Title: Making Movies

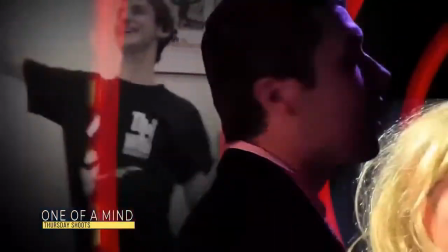(50:54)
Editors hold a ton of creative power over the film, but above all, it's usually the goal of the editor to be completely invisible.
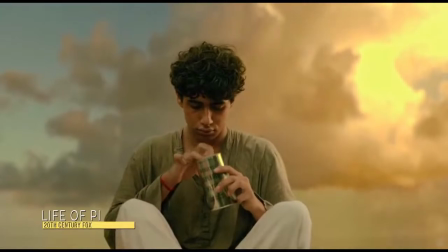(51:01)
You don't want the audience to pay attention to the editing. You just want them to be in the moment of the movie. The highest compliment an editor can receive is often no compliment at all. Assurance of a job well done. Here's one editing trick that's used in pretty much every movie and television show ever.
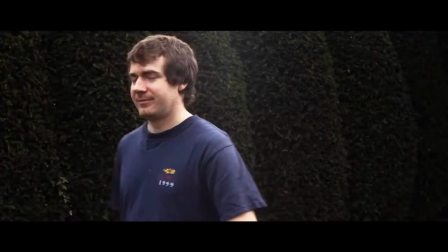(51:15)
Let's take a look at that scene we shot earlier, but we're not going to use the editing trick.
Oh, Caitlin, hey, fancy meeting you here. Hey,
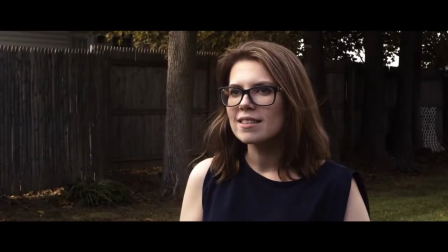(51:22) Phil. What's so fancy about it? Nothing. It's just the expression.
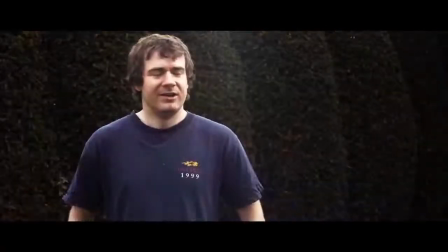(51:28) No, it's surprising, but it's not fancy. No, you don't understand. It just means I wasn't expecting to see you. Okay, then why didn't you say that? You know what? You're right. That's way easier.
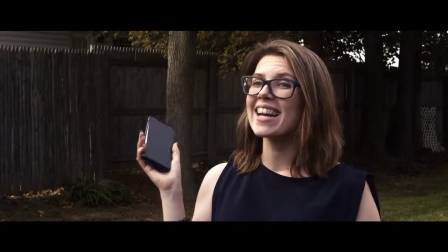(51:39) Now I feel silly. Well, catch you on the flip side. I'm a jet out. What?
Something felt a little off about that scene, right? Everything felt stiff. Let's watch it again, but this time I'll use the trick when I edit it.
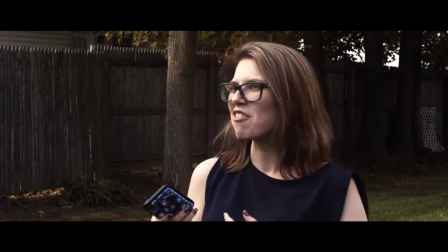(51:54) Oh, Caitlin, hey, fancy meeting you here. Hey, Phil. What's so fancy about it?
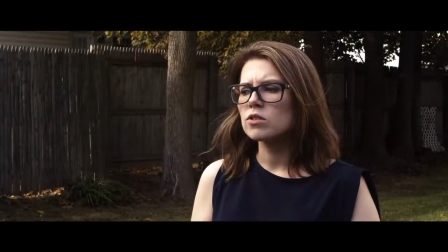(52:00) Nothing. It's just the expression. No, it's surprising, but it's not fancy. No, you don't understand. It just means I wasn't expecting to see you. Okay, then why didn't you say that?
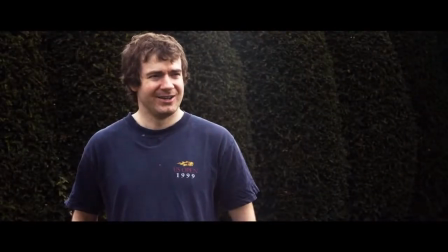(52:11) You know what? You're right. That's way easier. Now I feel silly. Well, catch you on the flip side. I'm a jet out. What?
The second one felt a lot more natural, right? I used an editing technique called L cutting and J cutting here. Basically, in some shots of Phil, I stay on him for a little while even after he finishes speaking so that you can hear the beginning of Caitlin's next line.
No, you don't understand. It just means I wasn't expecting to see you. Okay, Then I cut to Caitlin. why didn't you say that?
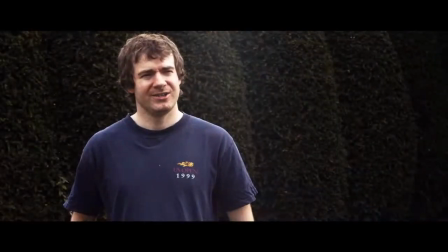(52:42)
Since we already heard her speak, seeing her feels very natural.
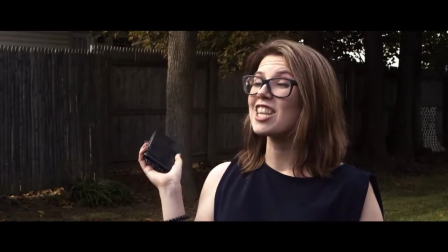(52:46)
The first version of the scene where we ended each shot immediately after each character finishes speaking just feels stiff and unnatural.
No, you don't understand. It just means I wasn't expecting to see you. Okay, then why didn't you say that? You know what? You're right.
You become aware of the editing. The scene just doesn't flow.
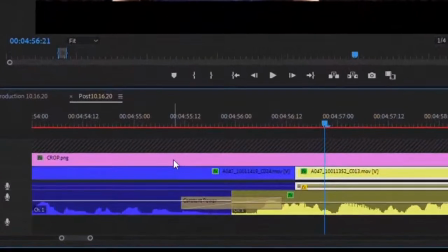(53:03)
They're called L cuts and J cuts because of the way they look on the timeline. The video footage is always on top and the audio is on the bottom.
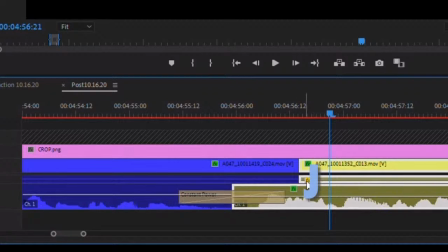(53:10)
See this? Kind of looks like a J here because the audio comes in before the video does.
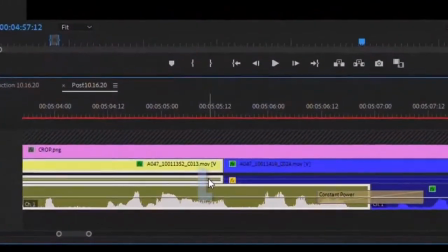(53:17) Fancy. No, you don't understand.
And this one looks like an L because the video shot ends, but the audio continues into the next shot.
That's way easier. Now I feel silly.
Well, Of course, there are a lot of advanced editing techniques and special effects that can be done, like green screen.
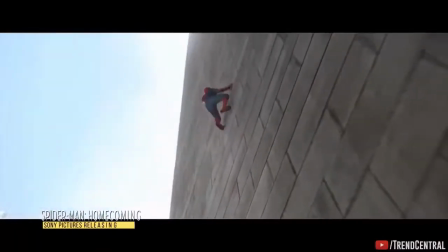(53:36)
Green screens can make it look like scenes are happening anywhere, even when shot in studio.
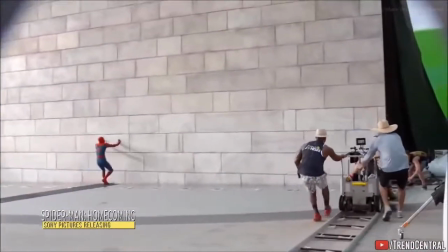(53:41)
The computer detects everything that's not green and removes it, so that visual effects artists can add in whatever they like.
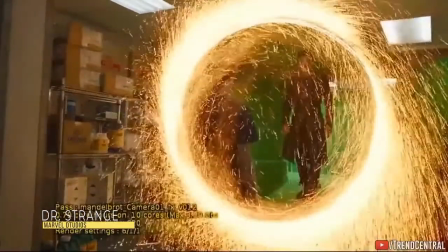(53:47)
If you wore a green shirt to a green screen shoot, it can mess things up. Oops. Yeah, just like this. That's better. Now, before I end this section, let me give you a little insider tip.
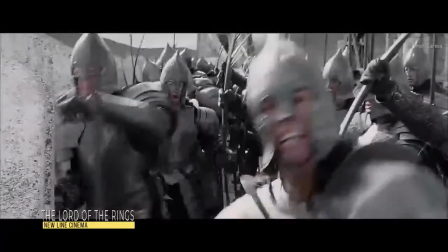(54:03)
Who provided funding for the project but aren't directly involved creatively. They still get a say in the creative process, though, and will sometimes ask for changes in the edit. Now, it's their jobs to do this, and occasionally they'll ask for changes just because they don't want to look like they're not doing their jobs, even if the editors already think that it's good the way it is. That's when we'll employ something that we like to call shiny objects. Shiny objects are basically imperfections that we leave in the edit, knowing that our higher-ups will ask for them to be changed. That way, they'll ask to change that, potentially instead of something that we already really like the way that it is. Now, not every network is like this, and usually you'll work with great people who collaborate and help make the project the best it can be. But sometimes, to make that happen, you gotta be a little bit sneaky. I hope I was able to teach you some fun new things about the editing process. A lot of work goes into movies and television shows, even after the actual filming is done. And there you have it, a finished product.
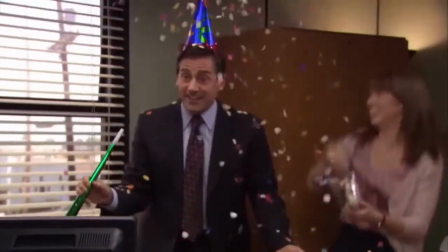(55:02)
Congratulations, you've made a movie.